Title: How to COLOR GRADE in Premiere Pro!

there, and welcome to the channel. My name's Dominic, and in this video, we're gonna go over my color grading techniques inside of Adobe Premiere Pro. Let's jump in.
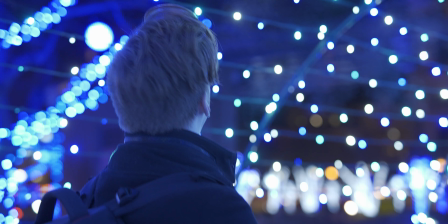So here we are inside of Premiere. I've got 3 clips here, all shot in different environments. This one was shot in overcast, outside. This one was shot at night under these blue Christmas lights.
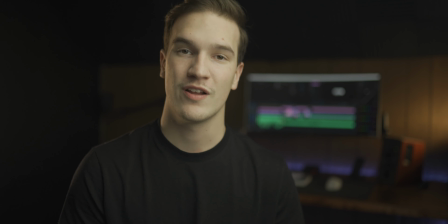And this one was shot in my studio with studio lighting. I'm gonna start with this first shot here.
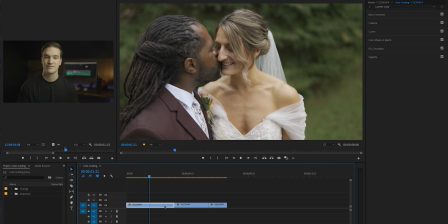Typically what I like to do is do a base correction on the video clip itself, just to get the waveform looking how I want it.
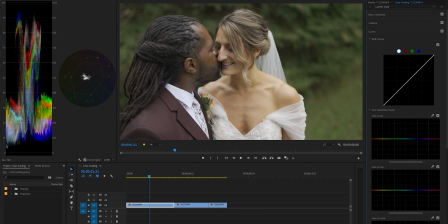So I usually start by getting my black points and my white points set. So here we can see that I wanna bring my curves usually all the way down till it's just about to touch 0. And then I usually bring my whites up just a little bit.
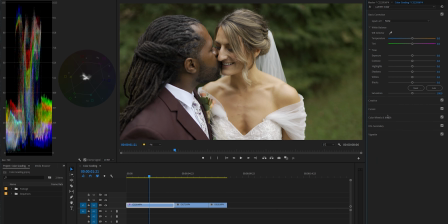Adds a little bit of contrast in the image. Pump a little saturation into there. So once I have my clip dialed in the way I want it, I'll go ahead and add an adjustment layer on top.
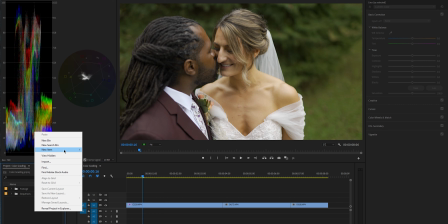This is my actual color grade, which sets the look for the entire film.
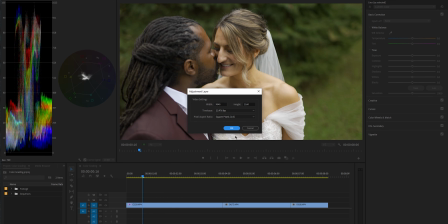So we'll go ahead and make a new adjustment layer and drag that on top of our clip.
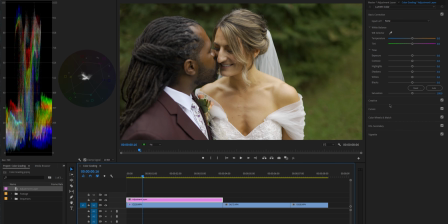And now we can start dialing in this image even further. Add a little bit of contrast in here.
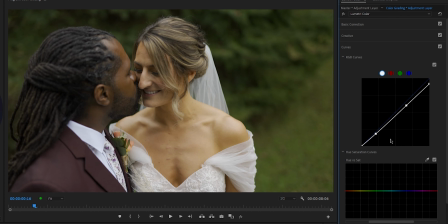I like to bring my white point down to kind of hide any blown out highlights.
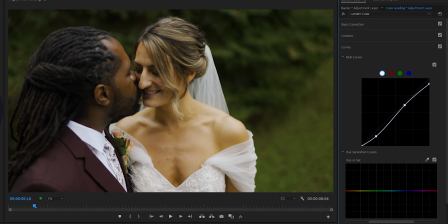This clip was shot in HLG, which when recorded, it has a slight green tinge to the video, and it makes all of the skin tones look kind of yellowy. So we're gonna come down here to our HSL curves, and we're gonna go to the hue versus hue. Our skin tones usually live right in here in the orange color,
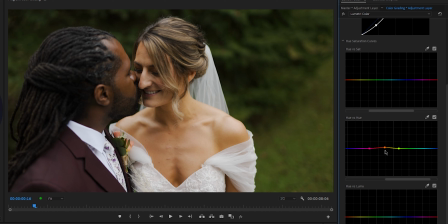so we're gonna put a point there and some points out here and kind of dial in our skin tones so they look more natural. And one thing I found too is that a lot of people like to push things more orange, and they even pull the reds orange as well.
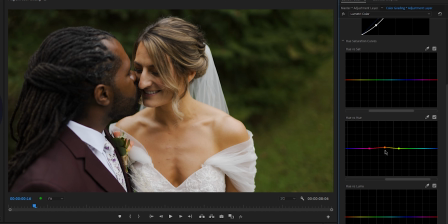But if you do that, there's no texture and there's no depth in skin tones because everything is just orange. So if you pull your orange up more red, I find it best if you also grab your reds and pull them slightly more magenta to keep that definition in the skin tones.
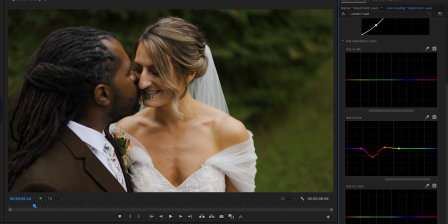Otherwise, if you pull it down to match, everything just blends in and there is no character to the skin tones. So we'll kind of dial this up. We'll show it before and after, and that's looking pretty good. Next up, I usually put a point here and here,
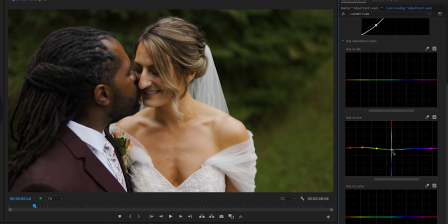and then I grab the deep greens and I pull them slightly blue to make them look a little richer. Then I grab my yellows, which are on the high end of the greens, and pull them more orange, ever so slightly. So see before and after.
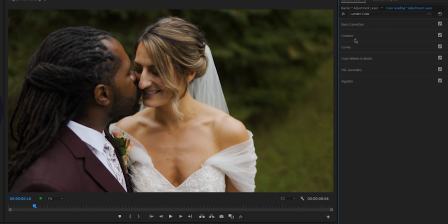I also always shoot my footage without any in-camera sharpening, so we'll add a little bit of sharpening back into here. 25 usually is good. Next up, we're gonna add a little bit of tint to our highlights. This adds a little bit of warmth into the highlights.
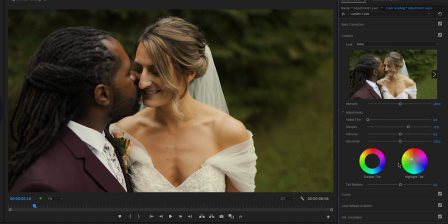This is a great way to add warmth into the footage, but when you're shooting something like a wedding, the wedding dress is white, and if you do this, it'll make the wedding dress look not white anymore and slightly off-white,
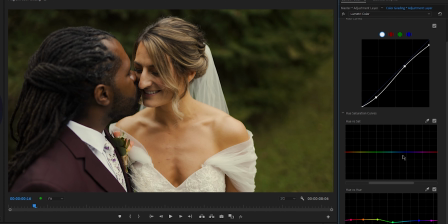this ivory look. So to correct that, we'll come down to our curves, scroll down to our Luma versus saturation.
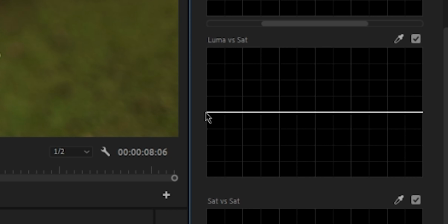To understand this tool, the left side is our shadows and the right side is our highlights, and the vertical values are saturation. So if I put a point here, here, and here,
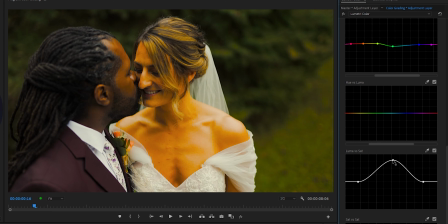I can bump up the saturation to all of the midtones while leaving the highlights and the shadows alone. So I'm gonna put a point here and grab our high points and bring them down just a bit.
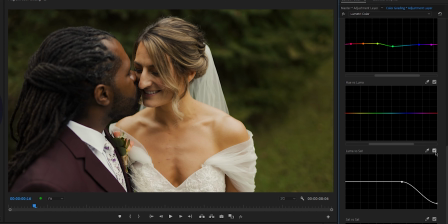So if we turn this on and off, watch right here as I turn this on and off.
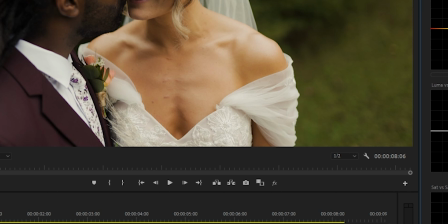You can see how it's bringing out our white values back to white while still retaining this warmth just below the highlights.
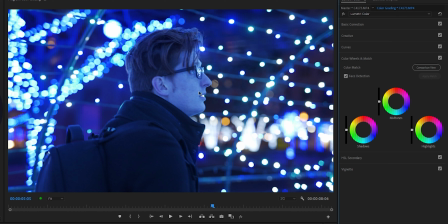That is pretty much all with this shot, so let's move on to the next one. So this shot has a lot of saturation from the blue lights in the area. This one's gonna need a lot more correcting up front to get it to a good spot. If you wanna leave it like this, that's totally fine if that's the look you're going for. But for this shot in my last video,
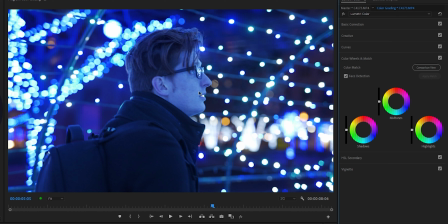I actually did a lot of correction to the midtones and really brought it back to a neutral look before applying the color grade on top of that. So let's jump into the correction of this shot. First, we're gonna dial in our contrast using the curves again.
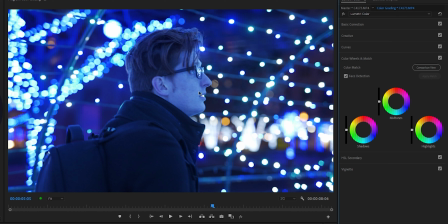That's looking good. Next up, we're gonna go to the color wheels, and this is where we're gonna really correct this image before we do any sort of color grading. This was shot in my Sony a7S III at 4K 10-bit 422, so there's a lot of detail and a lot of information here that we can push around to try and correct the image the way we want to.
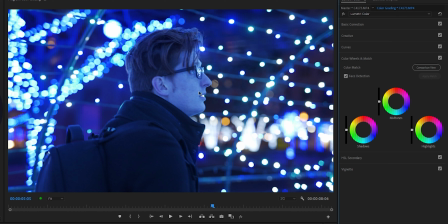We can see there's a ton of blue in the midtones because we were shooting under blue lights, so I'm gonna try to mitigate that by pulling this against blue in the midtones and bring back the color and life in
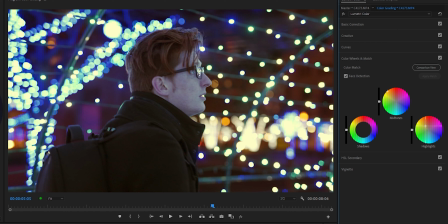Paul's midtones. That's getting there. Next up, we're gonna bring the highlights as well. Pull these back. Like so. Looking better.
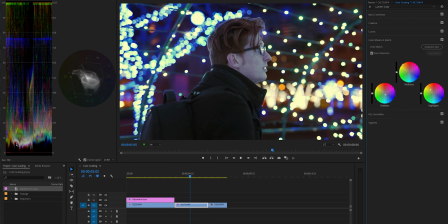And now I can see there's a lot of red in our shadows, so we're gonna push these slightly blue.
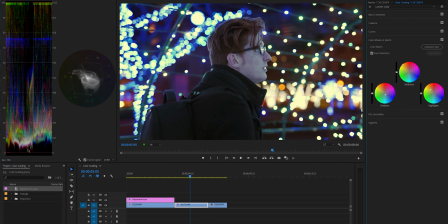Also, when I'm correcting the shadows, I'm keeping an eye over here because this will let me know what the saturation of each color is looking like in the shadows. So you can see as I pull it more towards magenta, more green shows up on the bottom end of the shadows. That means that it's very pink.
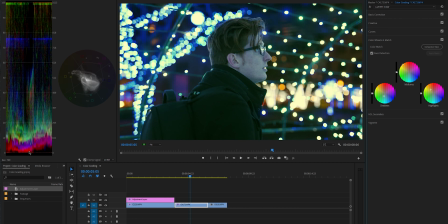Likewise, if I go over towards the green, more magenta and red is showing up over here, meaning that it's way more green. So we're gonna kind of dial this in so it looks nice and neutral. Like that. That's looking good. Let's kind of dial these in a bit.
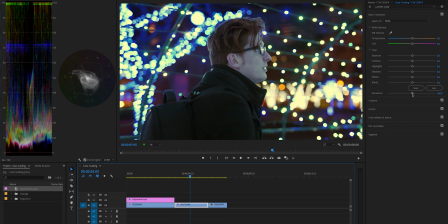We'll also add a little bit of saturation in here. Maybe mess with our temperature a little bit to pull it a little bit warmer. All right, so I think that's pretty good for the correction of this shot.
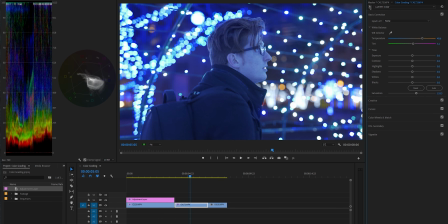If you look here, we'll take a look at the before and the after.
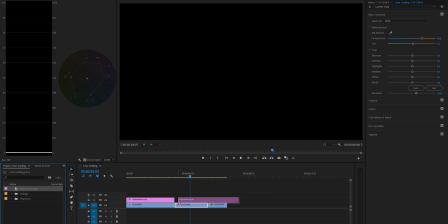And this is the power of the 10-bit and the 422 on the Sony a7S III. It retains so much detail and so much information, then you can really push these colors around to get it to the point where it's looking the way you want it to.
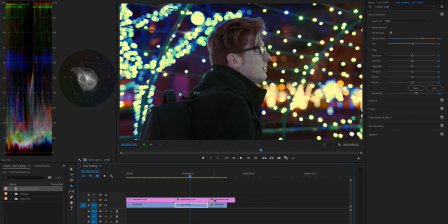So now we'll grab our adjustment layer and drag it on top of this clip, and we'll start dialing it in the way we want to.
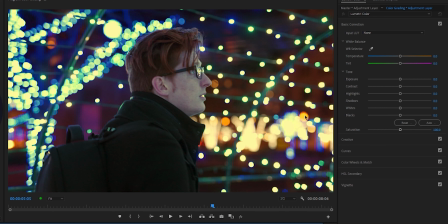So the first thing I'm seeing is that our white points here are looking very yellow compared to what it was before.
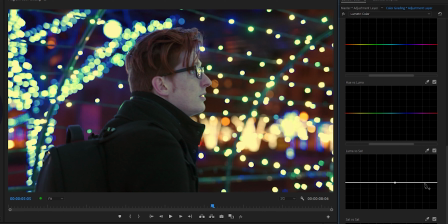So we're gonna go into our curves, come all the way down here to our luma versus saturation, kind of pull these back to make them white again. Next up, we'll kind of correct these skin tones a little bit. So we'll come over here to our hue versus hue, set a few points all throughout here.
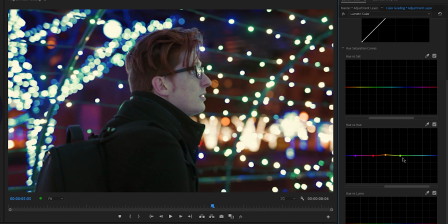Let's see what we're affecting. Kind of dial this in a bit. For this particular shot, there's a bit of green on the front of his face, so if we grab our green and pull it up towards yellow a little bit more, it helps to correct that part of the image.